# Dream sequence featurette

Dali and Hitchcock, when they left in September, they thought they had shot everything. And in fact, they had looked at the rushes and they had decided that if they added in just a shot of Gregory Peck's face at one point, the dialogue in the film would match. However, when they actually started to look at it projected, they realized there were lighting problems.
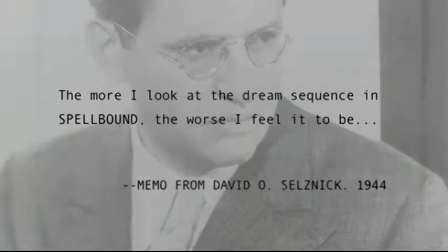[17:04]
The film itself could not be used. It wasn't up to the standard.
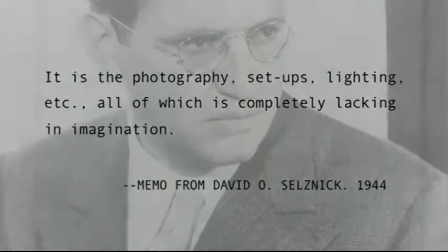[17:07]
It's the Dolly designs that give a certain continuity to the dream sequence, even though it's the result of more than one pair of hands.
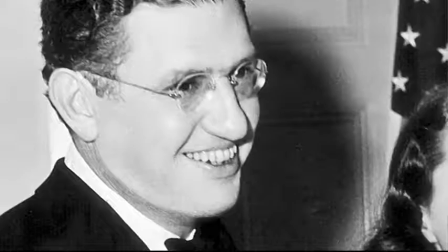[17:16]
It's, of course, something that's worked out between Hitchcock and Dolly, but then Selznick has to weigh in on it.
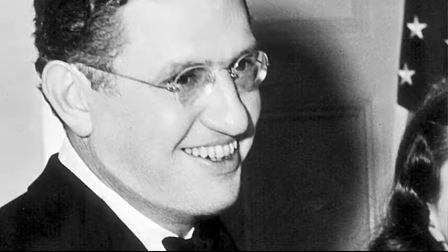[17:22]
Selznick felt that the dream sequence just wasn't packing enough punch. he was disappointed and he said it wasn't Dolly's fault, that Dolly's images were actually surprisingly suited for the purpose but he just didn't feel like it was going very well.
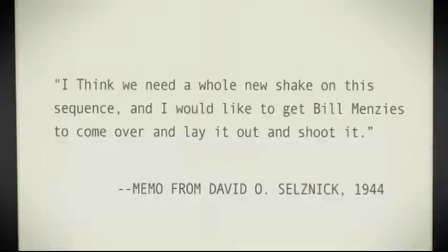[17:34]
And so he called in William Cameron Menzies with whom he had worked on Gone with the Wind.
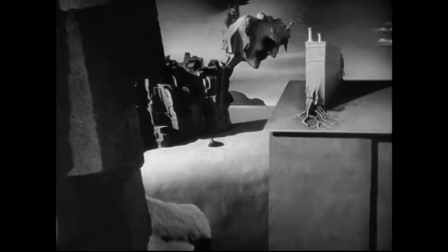[17:39]
Menzies went through and basically redesigned how all of the scenes would be shot. The final film is really much more indebted to Menzies than really Dolly or Hitchcock. What happened obviously was they did change it, they cut out two sequences and shortened it.
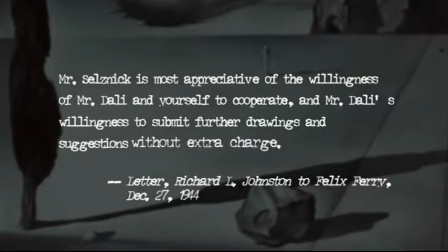[17:55]
But Dali actually offered to work for free and you have to realize that Dali was nicknamed Avida Dolar, avid for dollars.
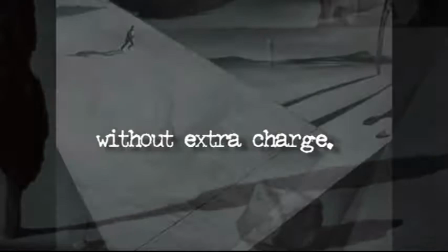[18:02]
So for him to actually offer to work for free really shows how interested he was in working for Hollywood.
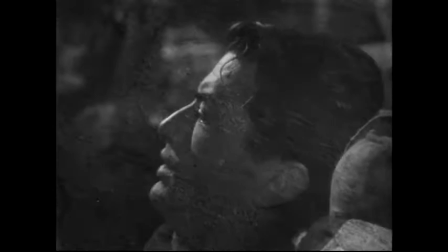[18:09]
Whether they replicate dreams persuasively or not, who knows, I suppose it depends on how one dreams,
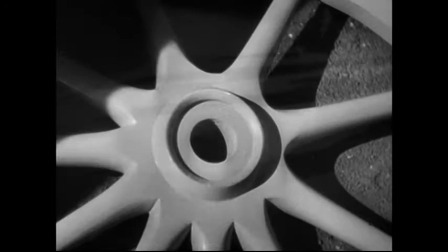[18:18]
but what they do is indicate both how like art dreams
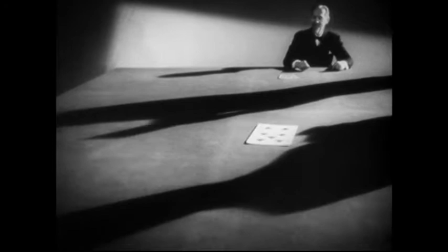[18:27]
are and how like in particular the art of this film dreams are.
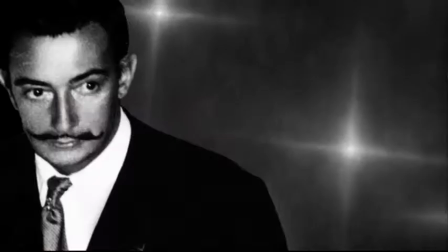[18:37]
My guess is that Dolly, if he had had his druthers,
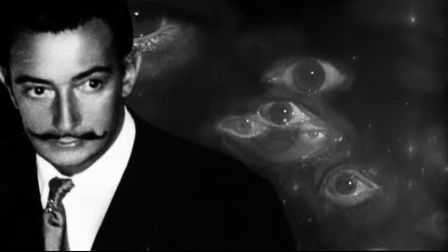[18:41]
would not have had such a very close connection between the presumed import of the dream and the
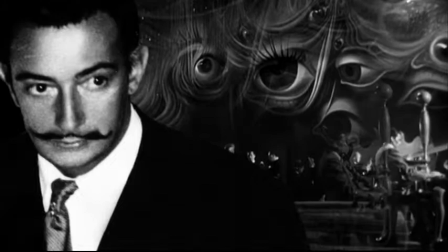[18:48]
presumed visual export of the dream sequence but that's what we're
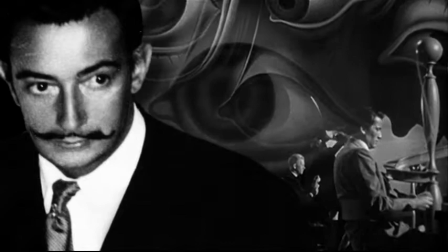[18:54]
left with a dream sequence that in retrospect seems to lose a little of its
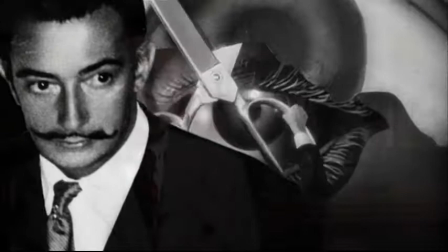[19:00]
power all of that said it's still rather interesting I think that there actually is an integrity there and Spellbound was something that was really important to him I think he really did want it to be a really good film and he wanted his work to be something that he would be proud of.
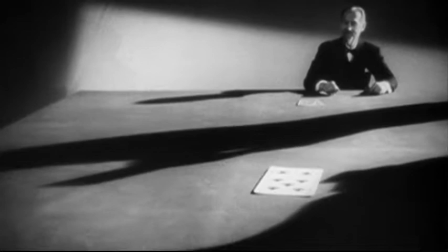[19:16]
Dali, I think, realized that he would never do a single film in Hollywood, but I think he also realized that that was okay.
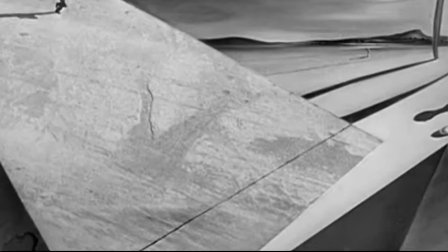[19:24]
He could parachute in a sort of moment of madness,
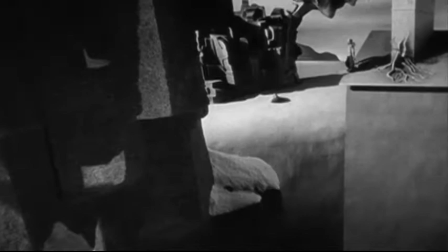[19:28]
almost like a sort of a moment of a virus or a moment of infection into the film that would radically alter the way the rest of the film was viewed.
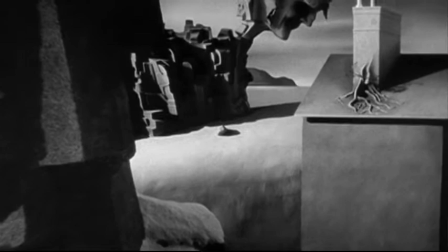[19:36]
But I think he was frustrated. He was desperate to work in Hollywood.
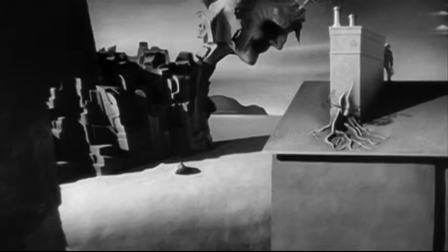[19:42]
He realised its power and the sort of wide audience it could match, it could meet.
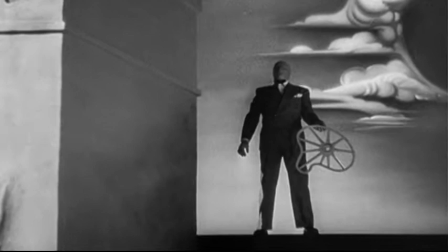[19:48]
And he was anxious to harness that power.
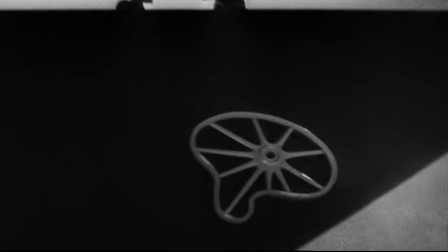[19:51]
And so I think that he did manage to come to some kind of happy medium with the film industry as it existed in Hollywood.